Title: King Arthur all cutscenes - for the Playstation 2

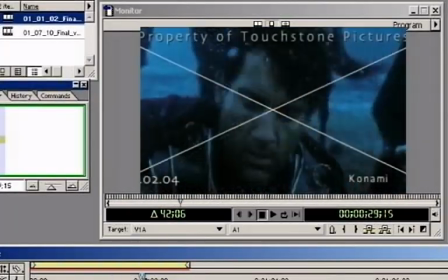As the boundaries between film and games continue to blur, game cinematics have become increasingly complex.
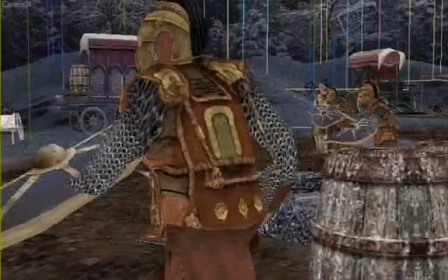On King Arthur, the challenge for the team at Chrome was to find a way to construct gameplay around the events seen in the movie.
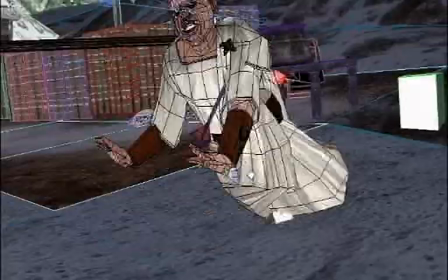A series of blends from original film footage to pre-rendered cutscenes to in-game sinker scenes were used to propel the story.
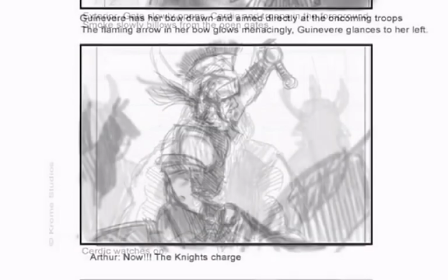At first, all sequences to be put into cutscenes were carefully storyboarded and checked against the most recent edit of the film.
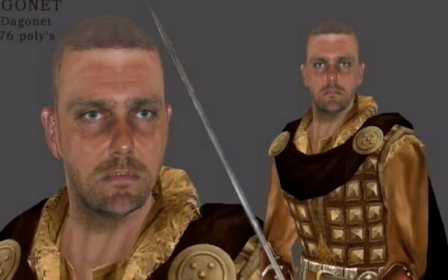Character models and environments were modified to be used in the pre-rendered scenes.
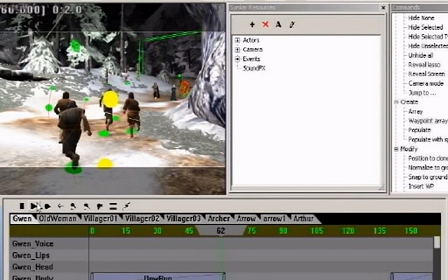Sinker scenes were then generated by Chrome to create the final blend into the game.
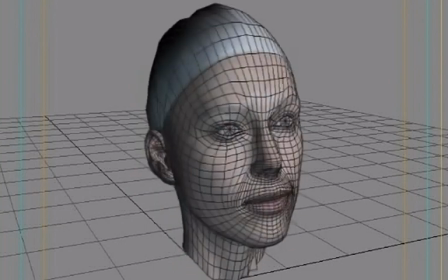Based on the head scans made for the principal actors, a complex rig was devised to animate facial expressions.
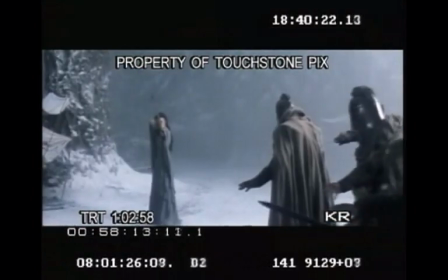Careful note was made of the performances by the actors in the film to ensure that the digital actors kept in character.
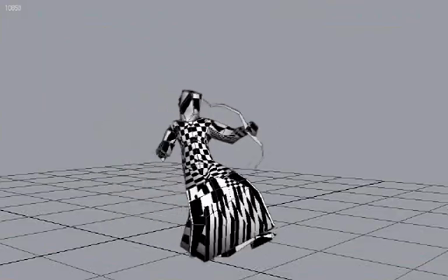Cloth simulation for capes and robes was used for dramatic effect to add a greater degree of realism.
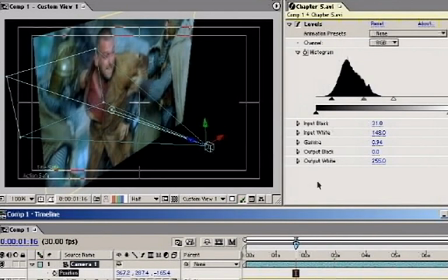Finally, color grading and 3D camera matching anchor the game's cinematics to transition points in the finished film.
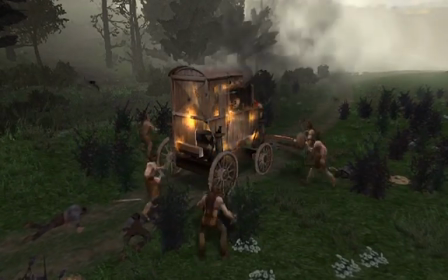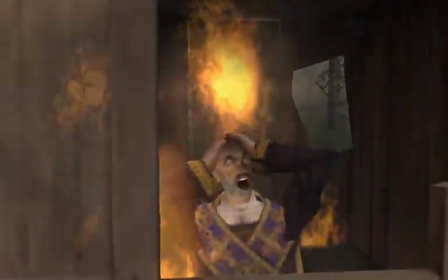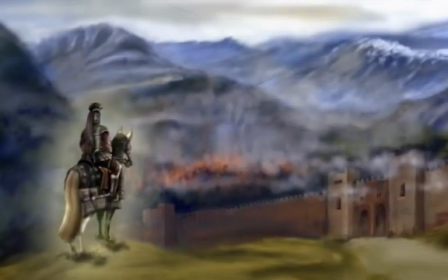The final battle scenes around Hadrian's Wall involved using all the technology developed for the game.
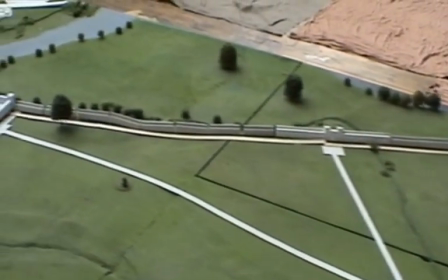Plans and reference pictures of the wall from the film production were used to create the in-game architecture.
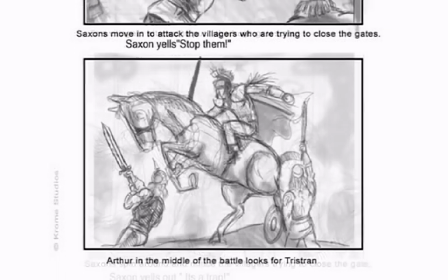The team at Chrome Studios expanded on the film by creating new levels for the environment.
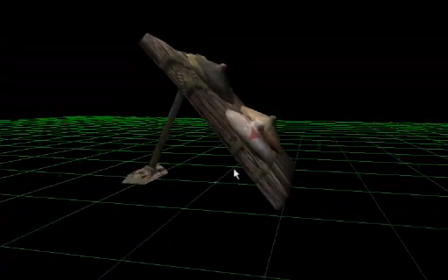Additional props like siege engines were also incorporated to fill out the gameplay.
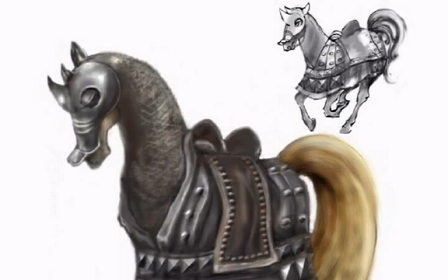An array of different textures were created for the horses involved in the final battle.
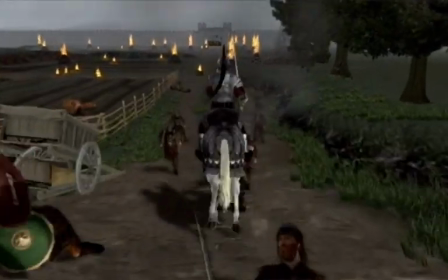Combining atmospheric effects with large-scale crowd simulations help give the player a sense of epic battle.
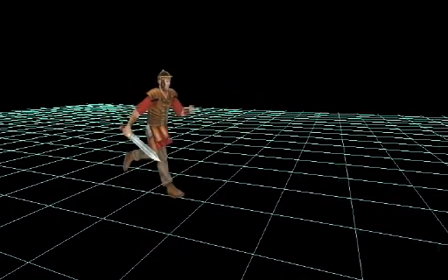Background armies or sprites are placed on predetermined pathways. Motion for these sprites are randomized to give the crowd simulation a natural quality.
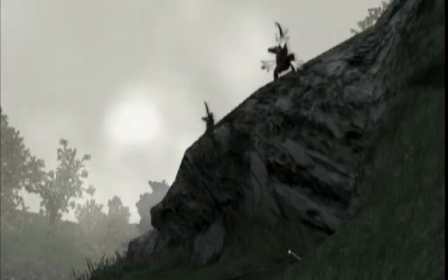Chrome programmers incorporated ragdoll technology into the game engine.
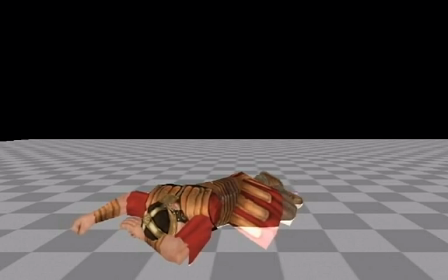At a certain stage in any character's animation, the game's AI could take over and provide an infinite number of outcomes for the character's motion.
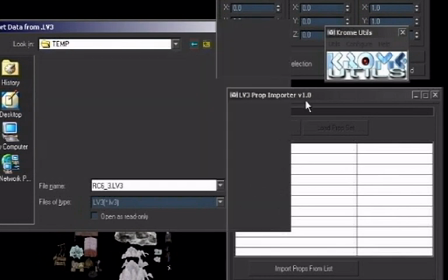The use of advanced AI in Chrome's pipeline will continue to be developed for future games.
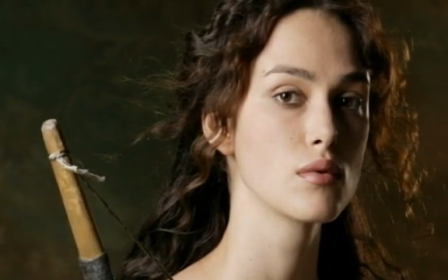With King Arthur, Chrome Studios faced new challenges integrating gameplay with film cinematics.
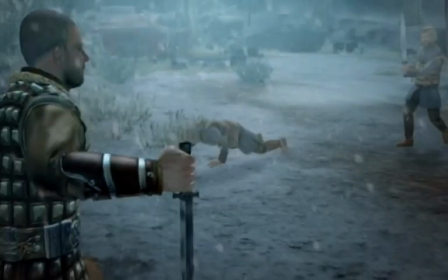A great deal of effort went into meeting these challenges so that the film experience would be enhanced by playing the game.
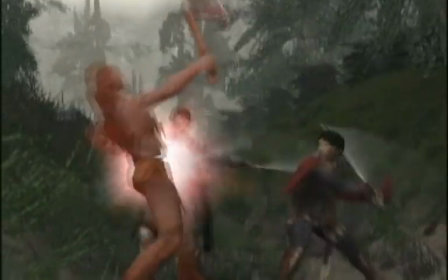Ultimately, the goal for Chrome is that the player isn't aware of any of this. He or she is too busy hacking away at WODs.
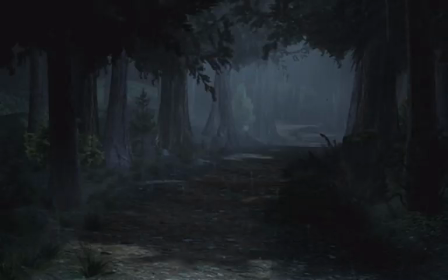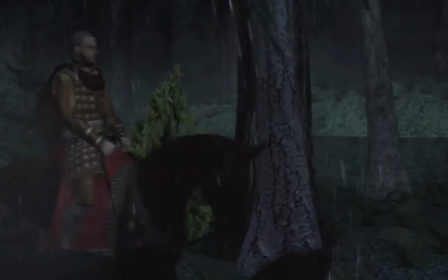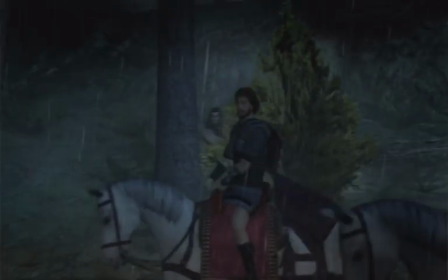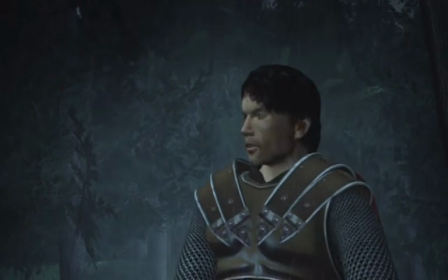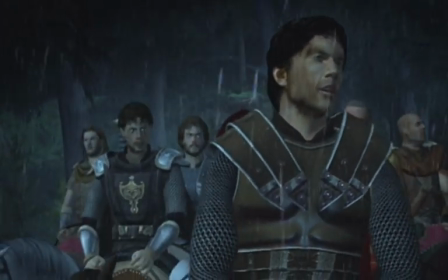Be on your guard.